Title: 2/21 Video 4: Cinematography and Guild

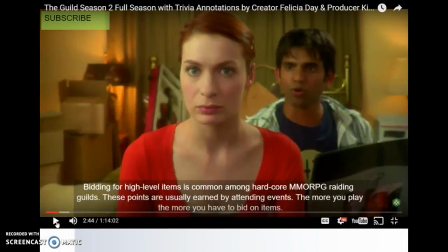0:00 Okay, so as we're talking about cinematography, one thing I want to draw your attention to is how in web series, there is, well, in all filming, there is a certain language that becomes associated with that particular genre,
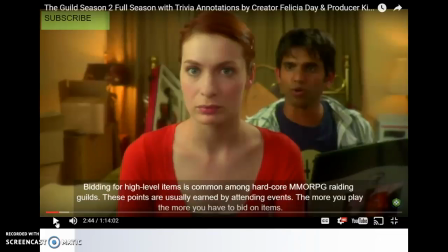0:19 and in web series, cinematography tends to feature a lot of these mid medium close-ups that are also accompanied with
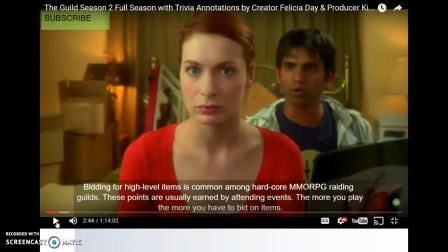0:33 frontality and what I think is one of the things that's fascinating about the guild and then I want you to continue paying attention to is how you can differentiate between the conversations that are supposed to be between Codex the character and the audience where she's breaking the fourth wall and using
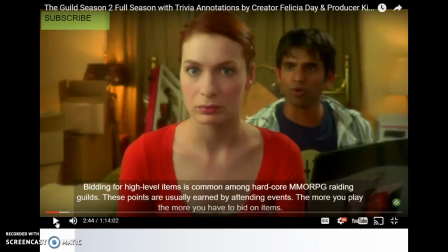0:52 frontality and the cinematographer uses a medium close-up shot of her from scenes that were supposed to be the fly on the wall that use classic Hollywood editing and oblique framing and avoids frontality and
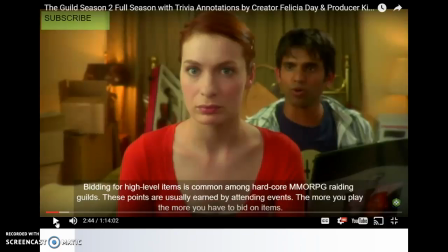1:12 so it becomes a kind of language where when you're watching any kind of show that the audience picks up on even though it's pretty subtle and you may not have the vocabulary for it but now we are getting the vocabulary to describe these things which is
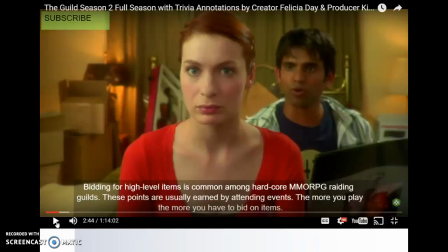1:28 power something that I love one thing
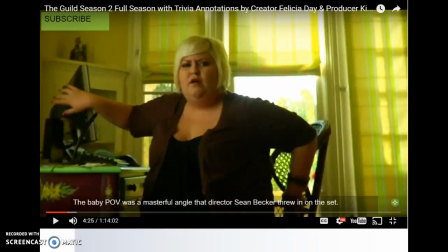1:33 that I do want to show you this is a little bit of foreshadowing some terminology that we're going to be reading more about next week with editing but here with the framing you can see that we have
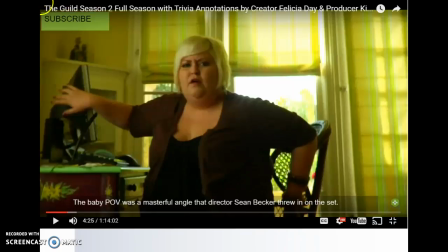1:48 the annotation that says this baby point of view is a masterful angle the director Sean Becker threw in on the set and so what this means is that they put the camera at a lower angle than normal and so
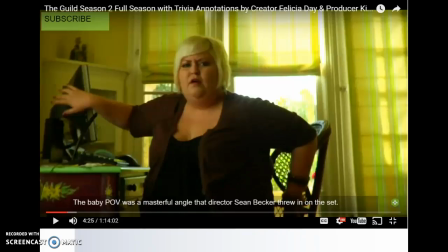2:04 that would actually be called low angle because it's shooting up at the object in order to convince us the audience that this shot of Clara is coming from the perspective of her child who is of course shorter than she is so again as
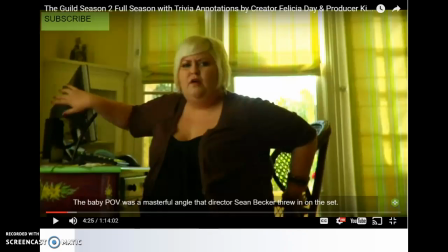2:22 you're watching videos and as you are preparing to shoot your own videos you start thinking about how you need to carefully plan out even the camera placement so that you can tell bits of the story visually by just
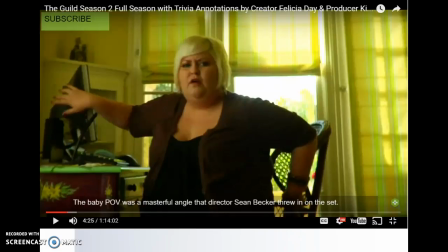2:39 choosing where your audio where your camera goes now
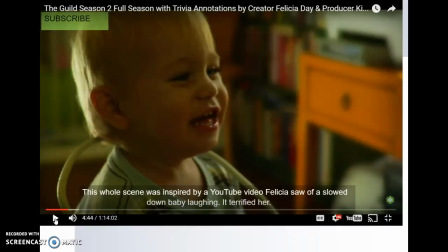2:44 also this brings us back to rate we talked earlier in the earlier video about how rate makes us if you slow down the rate and actually shoot at a faster speed so that when it plays back it appears to be slow can make us
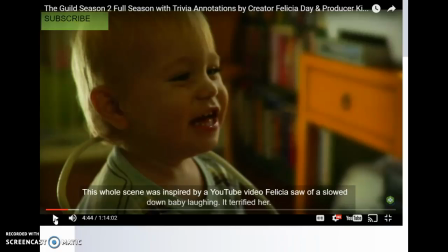2:59 look glamorous you can also use a slower rate in order to portray something as horrific and slow down so you can see all the details and in this particular scene which is one of my favorite scenes makes me laugh out lab where
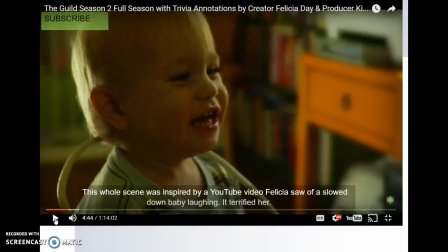3:15 Clara is in a race against her children and they're laughing at her we get this great annotation that says it was inspired by YouTube video so this is an homage to something that Felicia had seen on YouTube but also the slower rate makes
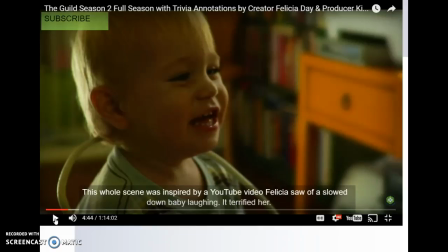3:32 Clara's race against her children even more intense so you can use slow motion not just to make your subjects appear more glamorous but also to increase tension and again this is important to always be thinking about not just what
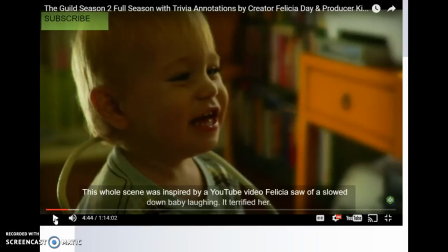3:50 we see okay we see slow motion but what is significant about it does it make the subject appear more glamorous does it make us